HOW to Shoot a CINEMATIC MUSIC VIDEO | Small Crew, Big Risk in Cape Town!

As long as you're positioning the talent correctly according to the sun's position, you can get the most out of using natural light. I for one always try to put the key of the sun to the back or slightly to the side of the talent.
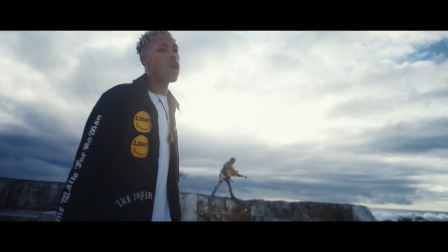514s
This gives the face more shape and creates more interest, giving them a nice outline. For the shots, the sun was directly above the talent and I didn't have the resources to scrim.
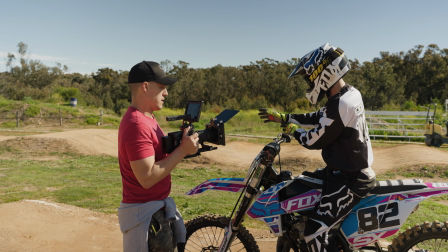525s
So I let these shots slide. Sometimes you are put in a position where it's lunchtime and you have no choice.
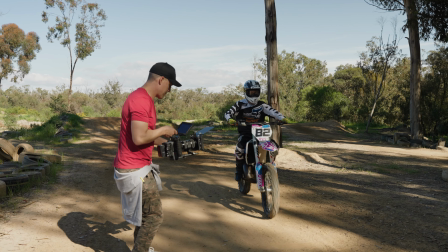530s
You have to film it during that midday sun. However, during these shots where I have taking his helmet off, even though I didn't have a scrim,
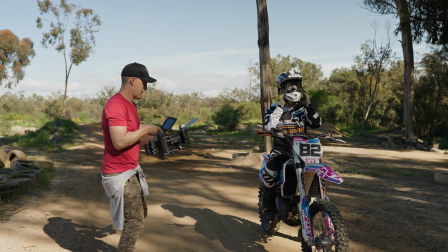538s
I used a natural scrim, which is trees, trees and leaves, they diffuse the sun quite nicely.
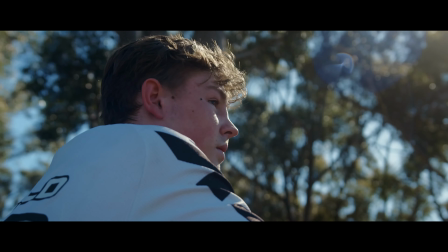544s
So for these shots, I just saw midday sun, but you can't even tell.
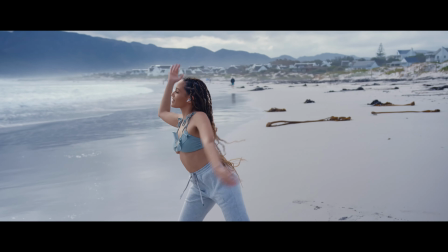548s
For the shots of the dancer, it was overcast, which is my favorite because the clouds act like a massive soft box in the sky. This soft, diffused light is perfect for achieving the high quality look without those harsh shadows that direct sunlight can create. And something else that I love about overcast weather is that your talent can move pretty much anywhere really, because the light is just so even once it's being diffused by those clouds. The lighting for this scene was a proper win because I wanted her to use the space as she freestyled along the beach. And I think it came out really beautifully.
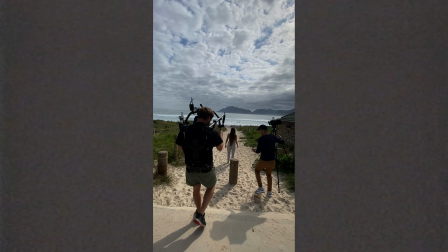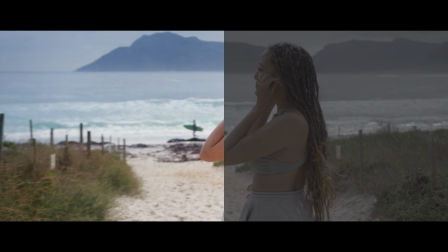588s
For this scene with Amy who is the only professional performer aside from the artist on the cast. It was just really cool to brief her on what the song was about, what I wanted from her performance and what the movement from the crew would be.
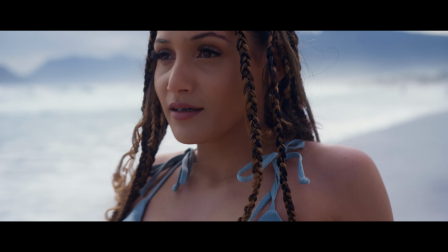601s
And then for her as a professional to just take that information, that direction from me and just make it her own and just run with it. As you can see there we are running up and down the beach like madmen trying to follow her.
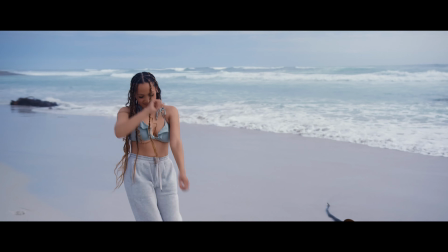614s
when you're doing a scene like this where the dancer is essentially freestyling if you pick up on a movement or a series of movements that look good on
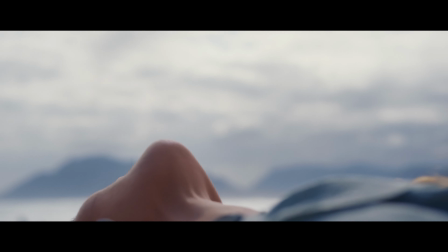621s
camera but you want to capture it for instance on a close-up or you you actually just miss the shot entirely on camera then when you cut camera get them to do that movement again so that you can reset brief your
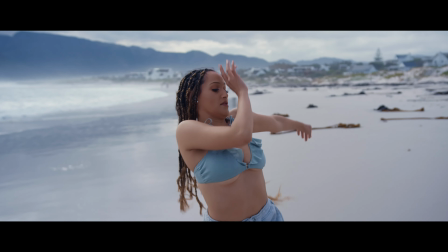634s
crew on how you want the shot to be captured and just do it until you get the shot the way you see it in your head and take your time.
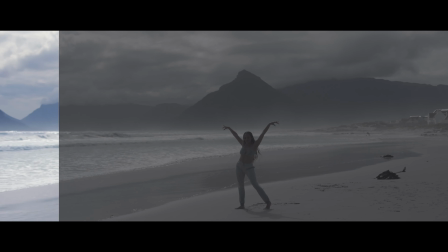640s
Don't rush yourself. If you're not getting the shot exactly how you want it captured, but you know it's possible, take the time and stay calm. There's nothing worse than getting stressed out about a shot because it's not coming out the way you want it to. Sometimes things take a few rehearsals, not only from the cast, but also from the crew.
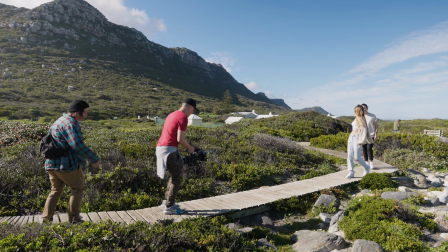655s
When you don't have a budget for an entire cast of professional actors, your clients are going to end up casting their friends to fill out the roles. And that's just something that's going to happen, especially in this sort of music video world.
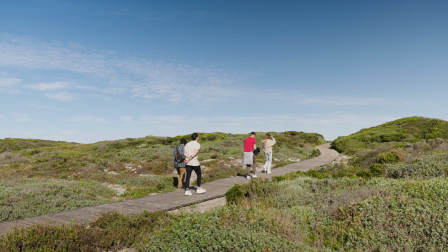668s
Working with inexperienced actors or performers or even artists can be quite daunting also because if they don't fulfill
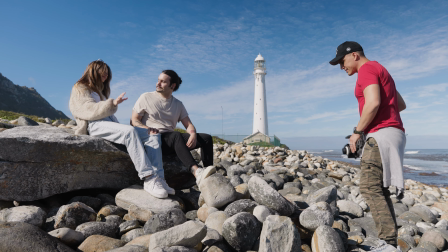677s
their roles it can really ruin an entire shoot and make the actual video production seem a bit cheesy which is something I can't stand. There are a couple of things that I do with inexperienced people especially to get the best out of their performance. One of the first things that you got to do is make them feel comfortable. Your actors need to feel comfortable to understand what you see and what your vision is for their entire project. And to get them to feel comfortable, it's really quite simple. All you got to do is be kind to them and show a genuine interest in who they are and be appreciative of them giving of their time to be fulfilling the role that they're in.
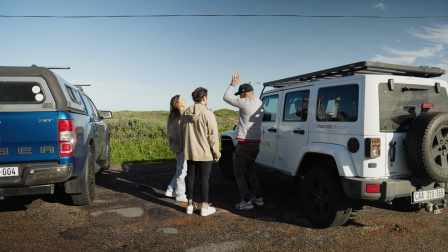715s
Before you even start filming, explain to them what the music video is about in its entirety and then explain to them what their specific role entails and and tell them how their specific scene fits into the entire vision of the video.
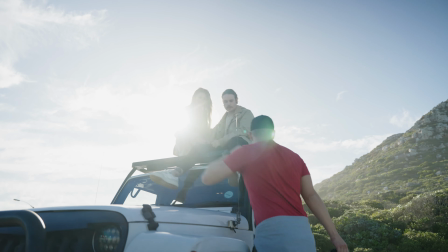729s
Use very clear instructions and tell them where the camera is going to start.
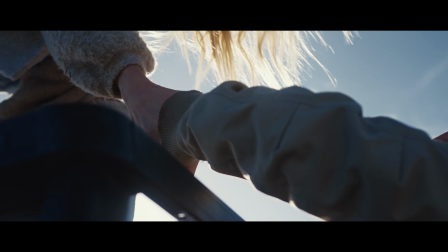734s
Tell them where it's going to end. How is it going to move? How is it going to look on camera? Paint a picture for them, even if it means acting it out for them. You be the actor and show them how you want their performance to look so that they can get a very clear picture of what it is that you want.